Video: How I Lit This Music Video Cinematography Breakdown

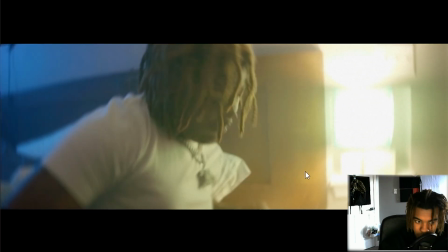I have my assistant director like say, all right, lights, and then he turns on the light, and I really like this look. It reminds me of the I Know You Hate Me video from Midwest, because you got like this orange and teal separation going on.
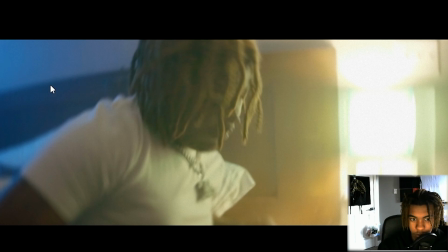So you got the moonlight coming through the window, and then you have the light kind of like hitting his face and kind of just making like some really cool separation too.
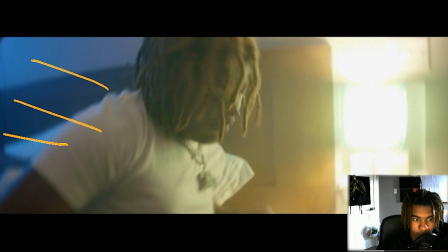That's what I like really like too. So like, boom, you got the light coming in from right here. He turns it on, and this just looks so good, bro. Like, and also I got like the grain and whatnot, and it's just making like really good sense. So Yeah, so you got like the catch light on his face right here, kind of lighting him up,
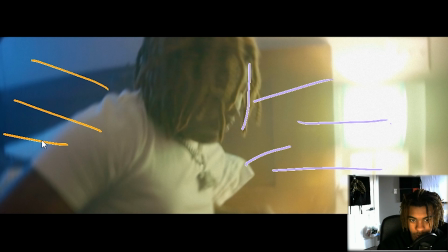and then you got the edge light of that purple hitting his shirt right here, and you got a little bit of shadow right here too, which is really sick. And then so he wakes up, boom.
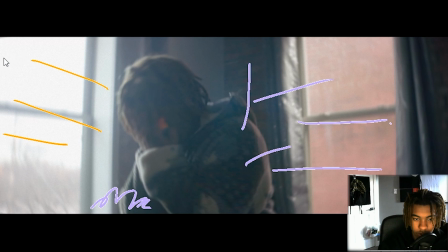Then jumping back to this scene right here, still I got the lighting coming in from the window, and then I got the other lighting coming in from this other window, just kind of like ambient light, and then just lighting up his face. My bad if I'm like sounding hella monotone right now. I just woke up, but I
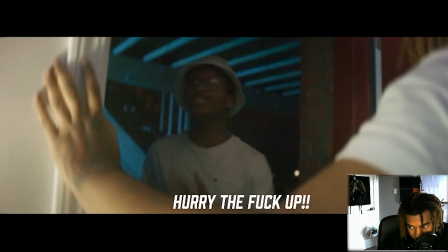really hope this recording comes through, because if it doesn't, I'm gonna be fucking pissed, bro. I'm not gonna lie. But this scene right here is actually pretty interesting.
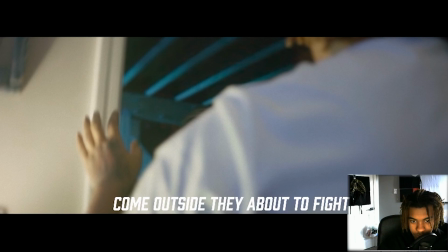So he wakes up, and I guess one of his homeboys knocks on the door, say, "Hey, there's a fight outside.
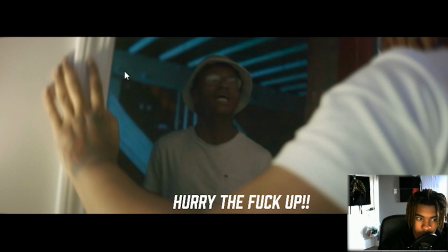You need to hurry the fuck up." What I had Conrad do was go out here and set up a 65 watt bicolor light, which kind of just shines through, kind of replicating moonlight. We were gonna like put it up here on the stairs, but we didn't have access to that.
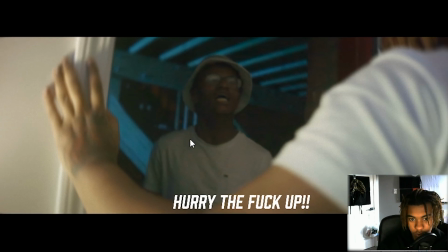But yeah, I just kind of had that like beaming kind of like through the side right here, kind of giving him some separation from the background.
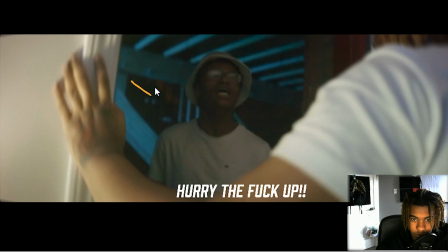I'm not gonna lie, this new software is kind of ass, bro. But yeah, so you got this kind of shining and hitting him.
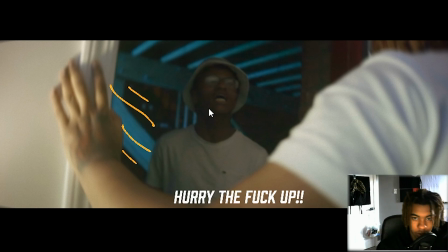I did want it to spill onto his shirt a little bit, but I didn't really have time for that. We were kind of off schedule. But yeah, this is hitting him, and then you got the ambient light from the lamp hitting his face. I really wish we had like another pavo tube to like put up on the door sill, so we can have like this top down lighting from him.
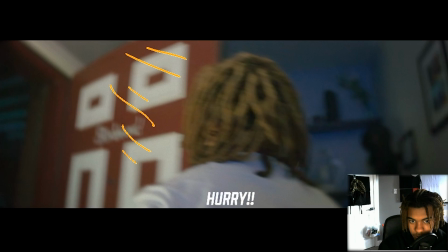But I really like how this turned out. It looks pretty good. And then see what else we got here.
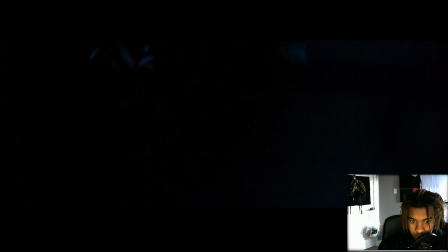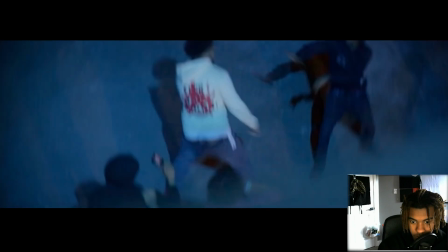I see his face, he looking like a demon. I see his face, he look.
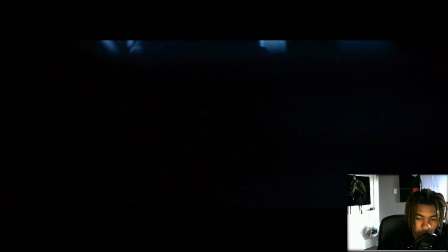Yeah, so again, using that 65 watt bicolor light set up at like 2400 Kelvin, kind of replicating moonlight here. Just had it like, I mean, this looks good, so I just kind of like tracked them through like the stairs, kind of give it like some cool feeling right here.
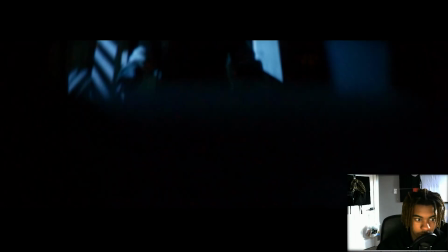But yeah, this is all like, I really like this scene right here. It looks pretty sick. But yeah, I had everything kind of like shining down onto him as they kind of like walk through the staircase down to the fight that's happening.
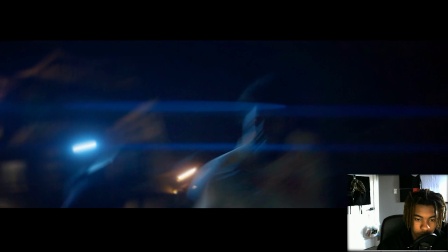So this scene is actually pretty interesting. Probably one of my It's probably one of my favorite scenes of the whole music video, to be honest.
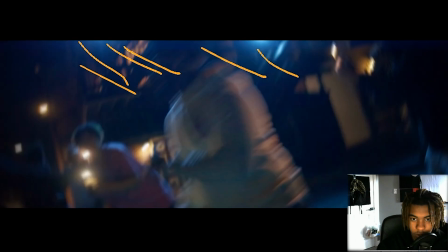So what we had to do is on
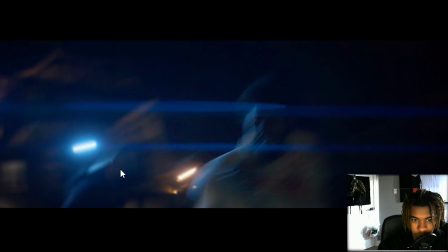top, we actually ended up still using that 65 watt bicolor light set at 2400 Kelvin. And then,
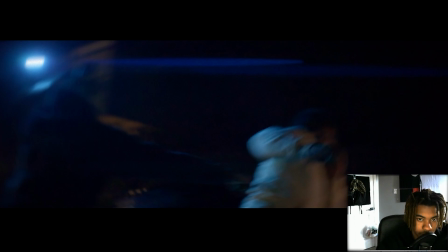so yeah, I got that right there. Just kind of like giving him a little bit of edge light here too as they're fighting. This is a pretty goofy ass fight, I'm not gonna lie, but yeah, this is kind of hitting his side a little bit. I also told everybody to turn on their flashlights, kind of get like some flares going on in the background.